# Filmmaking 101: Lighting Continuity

Hi, I'm V from the A-Team and welcome to 4-Minute Film School. Today we are talking about lighting continuity. Let's go!
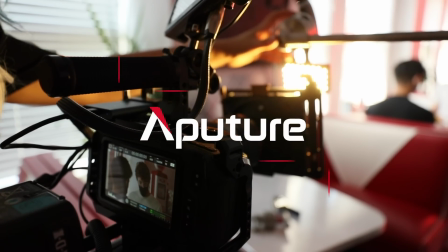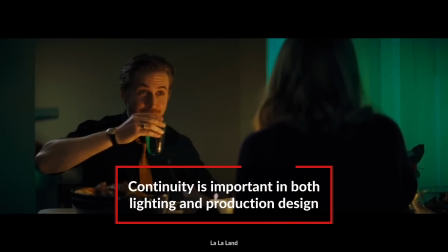12s
You probably understand continuity in terms of production design, like making sure the props are the same on both sides of a conversation. Lighting continuity works a little bit differently. You can change your lighting setups between your wides and your close-ups as long as the direction, the color, and the quality of the light stays consistent. Let's go over to Scent to check that out.
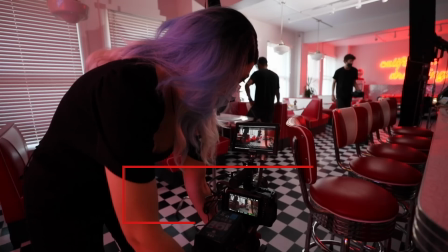34s
For our wide shot, our master shot, the first thing I like to do is place the camera and get my composition ready.
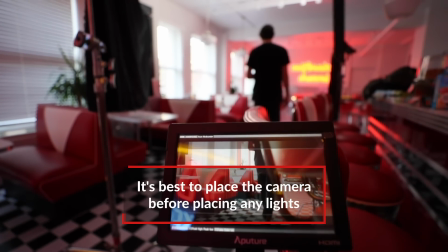41s
That way I know exactly where I'm going to place the lights and what lights I need to place. In this case, I wanted to take advantage of these beautiful diner chairs as a dirty element in the foreground.
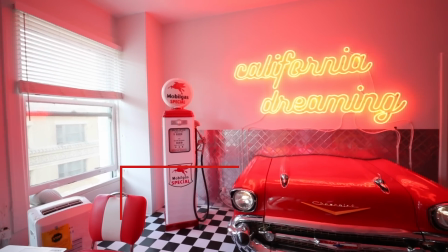53s
As well as the big bright neon sign in the background, I wanted to show some of the chair and some of the neon sign.
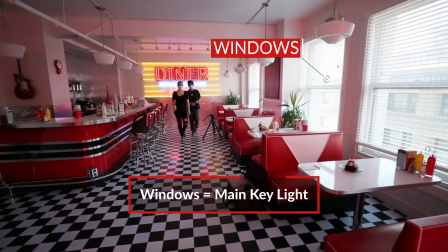59s
Our main key light is inevitable. It's these windows. They are giant in the frame.
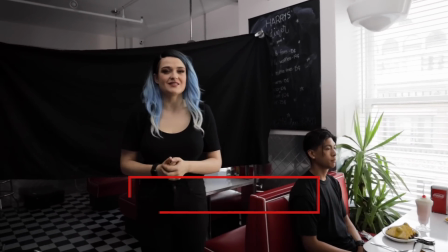65s
You can't really do anything about them besides close them up, but since this is a daylight scene, we want them wide open.
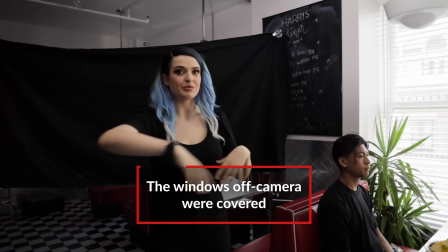71s
However, because only these four windows are playing in our scene, the rest we can control.
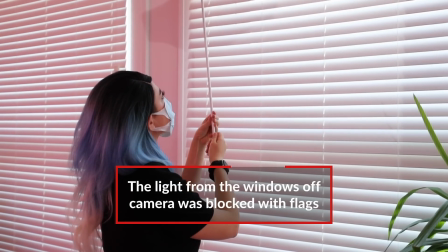77s
So we can close them up, but for that, it actually didn't provide enough control for me,
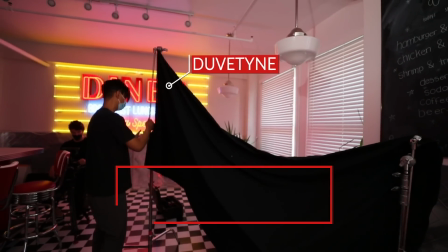82s
so I took a big piece of duvetyne and I stretched it out just exactly to the
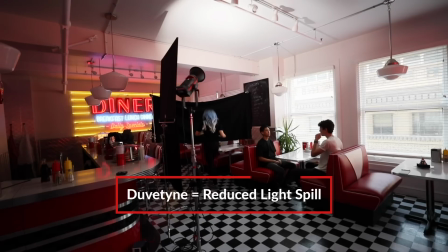88s
edge of the camera that way everything on this side all of that light that is bouncing off of every surface
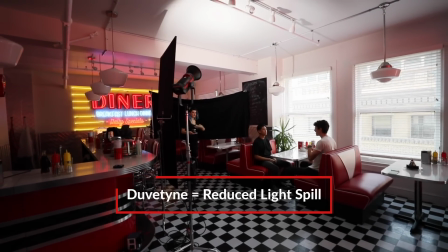94s
is not playing in our scene. I also put up a 4x floppy on this side of the camera just for a little bit of extra control and negative fill. Now to fill in the faces a little bit more we just put a 300d2 light without any sort of
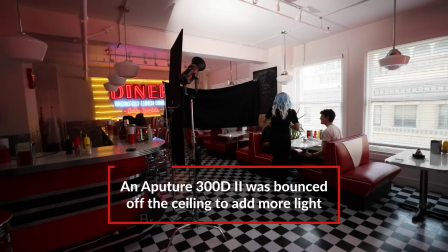112s
modifiers just the standard reflector that comes on it and aimed it directly at the ceiling because I wanted to have a soft
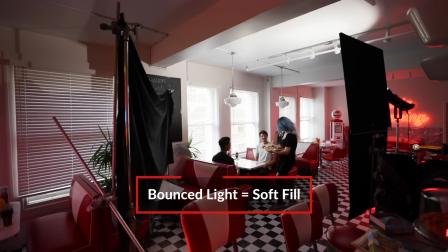120s
kind of toppy fill to fill out a little bit more of the ambiance of the scene and
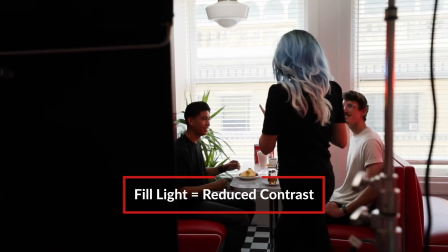126s
complement the windows so that the contrast ratio between the light side of the face, the far side key, and the dark side of the face is not as dramatic because again this is supposed to be a more bright scene.
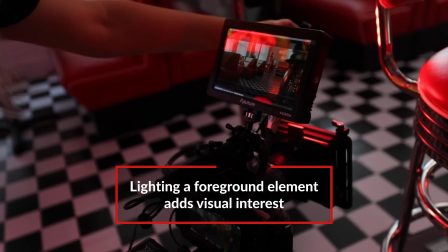138s
One thing you can do is pop just a little accent light on a foreground element just so that it doesn't completely recede into shadow and adds a little bit more pretending that there's more light coming from this side so for that I added an MC and I actually set it to red is an RGB light and the red light really did complement the other touches of production design throughout the room like the red car in the back and the red seats a good trick is to take a small light it could be a panel it could be a small directional light and ping it directly at the lens So in this case, we have an Aputure MX light and we rigged it directly on top of the
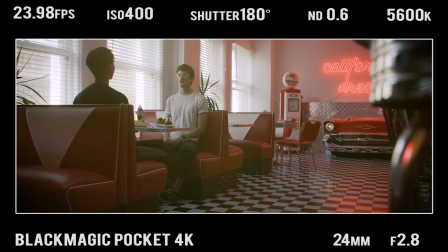175s
lens pinging straight into it and that created a little bit more of a diffusion and a little bit of a softer glow, giving this scene less of a digital look and more of a cinematic, old-timey kind of look. But just be aware that for continuity now that we've created this moodier environment We're gonna have to retain this top ping light no matter what we do on either sides of the close-ups
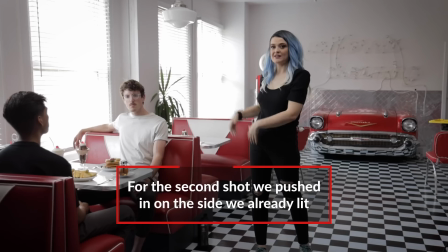201s
Next we're gonna punch into Chetco's close-up over here instead of Giselle's because we are mainly just set up for it Right,
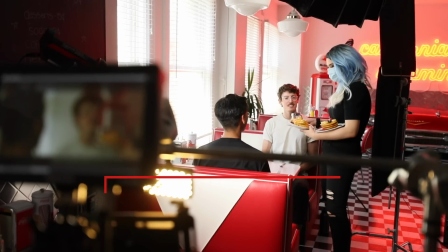209s
so we're just gonna sweeten Chetco's close-up We sort of lucked out right now because we don't have
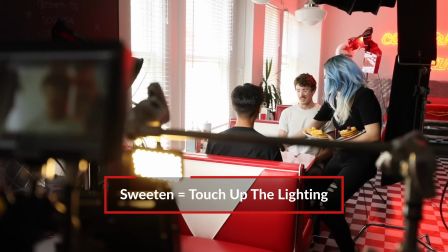214s
any directional actual light coming from the windows it is all non-directional,
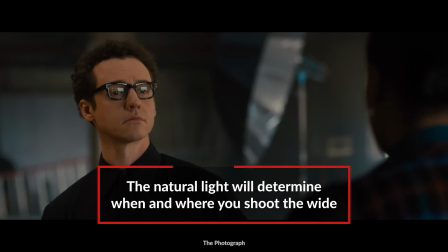218s
it's all diffused, but if you are location scouting for something, if you're going to have a long conversation between two people, think about where you're going to place that wide. It is super important because you go from the wide to the close-up on the same side.
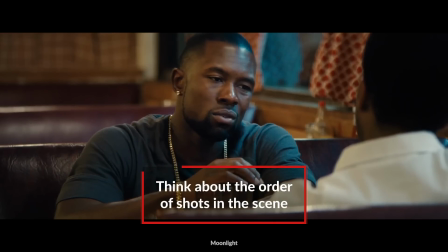233s
So this is why it's super helpful to know what order you're going to be shooting the close-ups in because that's also going to determine what side you're shooting your wide from as well.
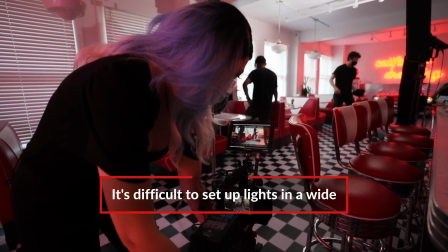242s
When you're doing a wide shot, it's kind of difficult to set up lighting honestly because you have to make sure that the stands themselves aren't in the shot.
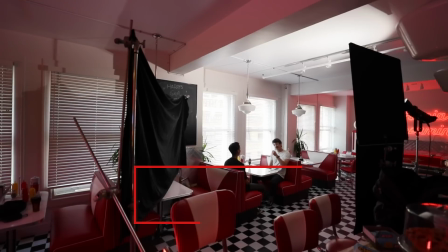249s
So whether you are clamping lights up top or doing like we did, which was bounce a light off the ceiling, you have to find creative ways to have that cinematic touch.
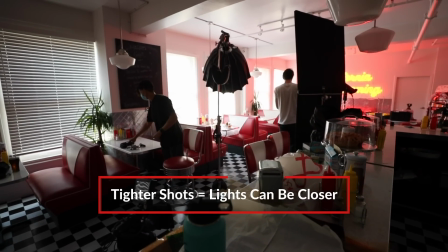259s
Now when you come in for the close-ups you can be a little bit more specific about your lighting and where you're
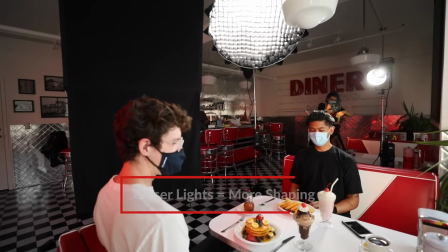265s
placing it and how you're placing it because you could have literal stands closer to your actors. So in this case, the fill light, instead of bouncing it up and having it go everywhere,
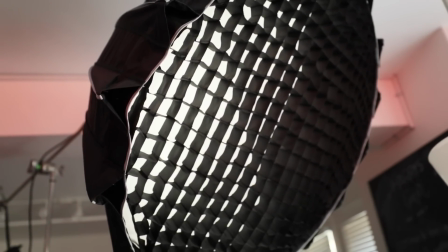276s
we just are now directionally pointing it from the top of the frame into our actor.
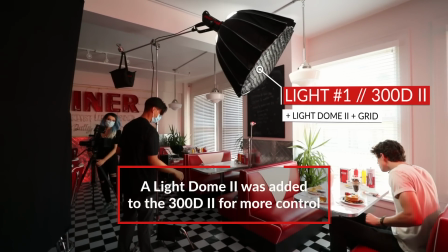282s
With this 300D, we put a light dome 2 on it with the honeycomb. And what that crate is going to do is it is going to make that light directional and let it not spill onto the background and let it go straight onto the actor instead of going into the walls,
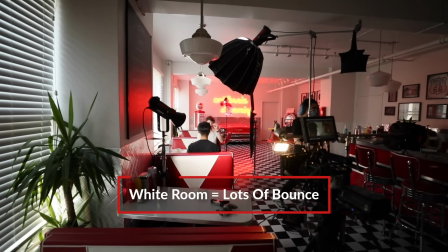298s
into everywhere, and bouncing off in this mostly white room. Next we don't need all of that doobie-teen like we had in a wide shot.
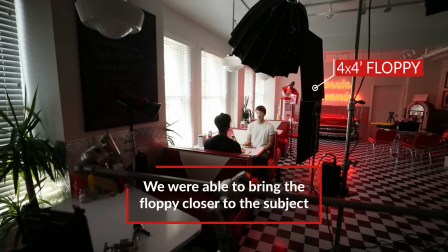305s
We can just use the floppy and put on a c-stand and move it as close to our actor as possible while not being
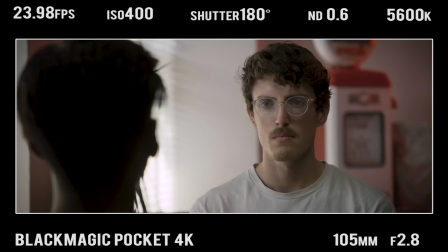310s
in the shot in order to have a little bit more dimension to the closer side of his face.
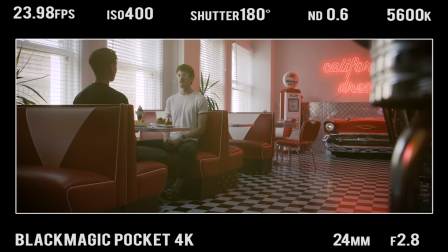316s
In the wide we had that beautiful kind of orangey red neon sign in the background,
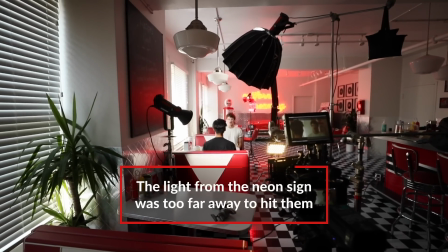320s
but when you punch in for the close-up a lot of that light fall off is gone because our subject is
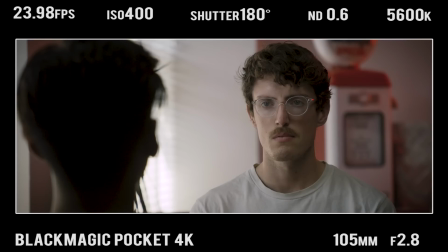326s
way too far from the neon sign for it to have any play on his body and also because the framing it's just not in there but you know it's in there right because you saw it in the wide so
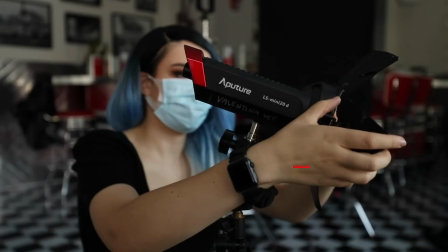338s
it's good to sweeten up that close-up with a little bit of a kicker light in this case it is a mini 20 and I put a red Joe on
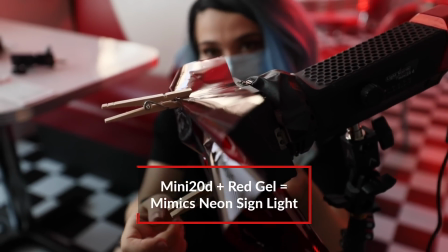344s
it just with c47s really simple but it gives that nice kind of rim halo light behind
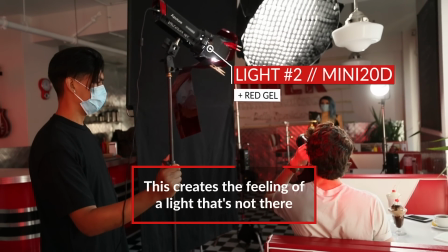351s
our subject with the idea of a neon sign without an actual neon sign.
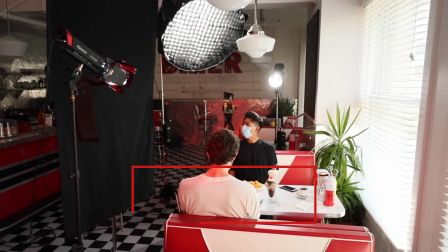357s
Remember, there are these giant windows, right, supposedly open in the background. So in order to simulate that window light and give a little bit more even exposure across the whole shot,
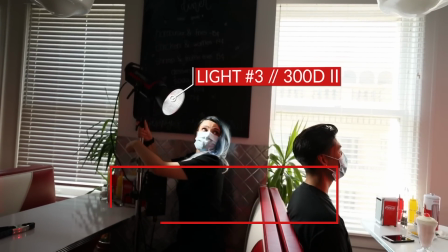368s
I put another 300D and aimed it directly at the back of Giselle's body and turned it up to only 11%,
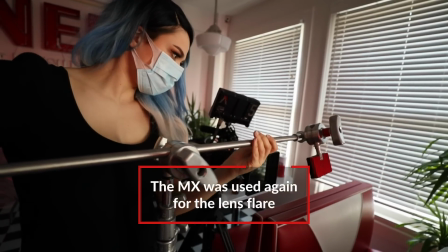376s
but that's enough for this particular shot. last but not least the lens flare here it is the mx light set on its most tungsten setting and that is pinging directly into the lens so now we're going to sweeten up Giselle's close-up and because his shirt is darker his skin is darker his hair is darker we still want to have a kicker but a mini 20 is not going to be powerful enough for us
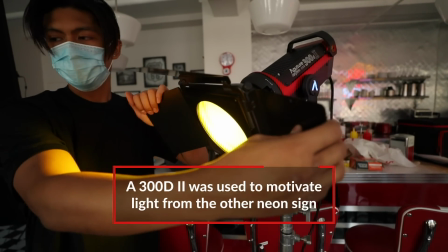400s
so I got this 300d we put on barn doors and a couple of solid yellow gels.
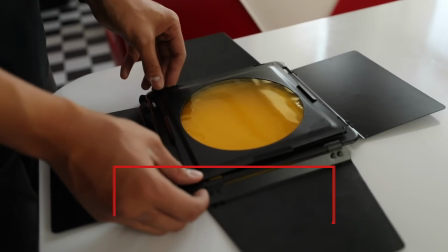407s
These are just hardy gels that you can insert into barn doors and if you stack them they'll give an even more punchy,
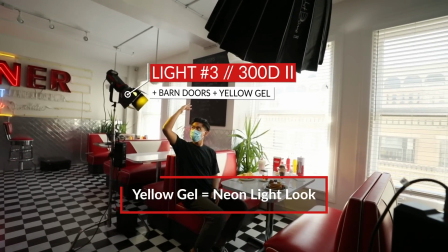415s
even more like neon yellow vibe and that perfectly complements the neon yellow of the sign. I sort of made sure to frame out any of the other elements of the sign and just keep the neon yellow
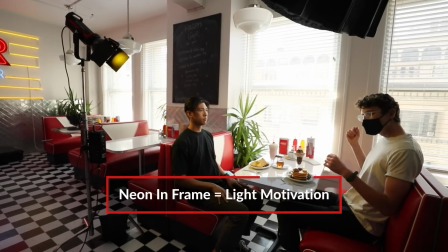426s
so that you could see that potentially this kicker light is being motivated by the neon sign. For our key light, our main light motivation, now that we're only seeing on this side of the diner, I have closed up all of these windows.
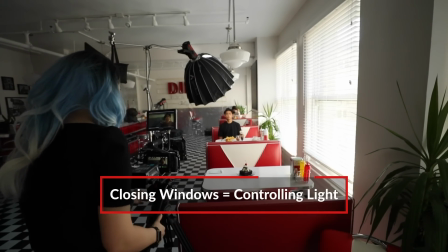441s
We don't need them anymore. It's still giving that vibe as if all the windows are open in the diner, but again allowing us to control it a little bit better.
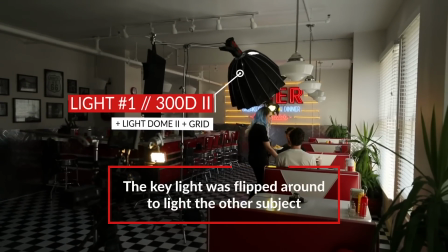449s
The fill light is still the same. It is the light dome 2 on top of the 300D2. We just flipped it over now so that it's a little bit more flattering on Giselle. Last but not least, I realized that there was an area of shadow on the left side of the frame,
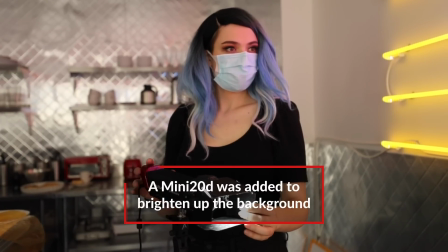463s
so I popped on that mini 20 100% straight at the wall,
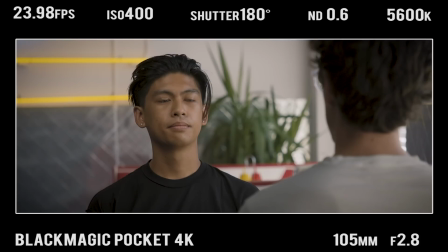467s
aimed it there so that it would just brighten that up a little bit and have the scene be more cohesive throughout
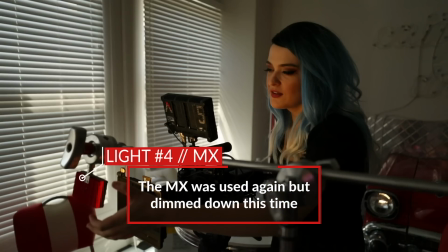473s
the entire shot. Just like in the wide end, the other over the shoulder, I had the MX light pinged at the lens to give that vintage hazy look, but this time I actually dimmed it down slightly because the backlight on Giselle, that bright yellow, was already really overpowering the warmth of this shot. So I wanted a little bit less warmth and a little bit less intensity on that haze.
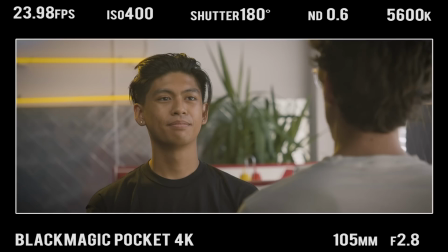495s
And I think it worked out quite well. Let's take a look at that scene put together.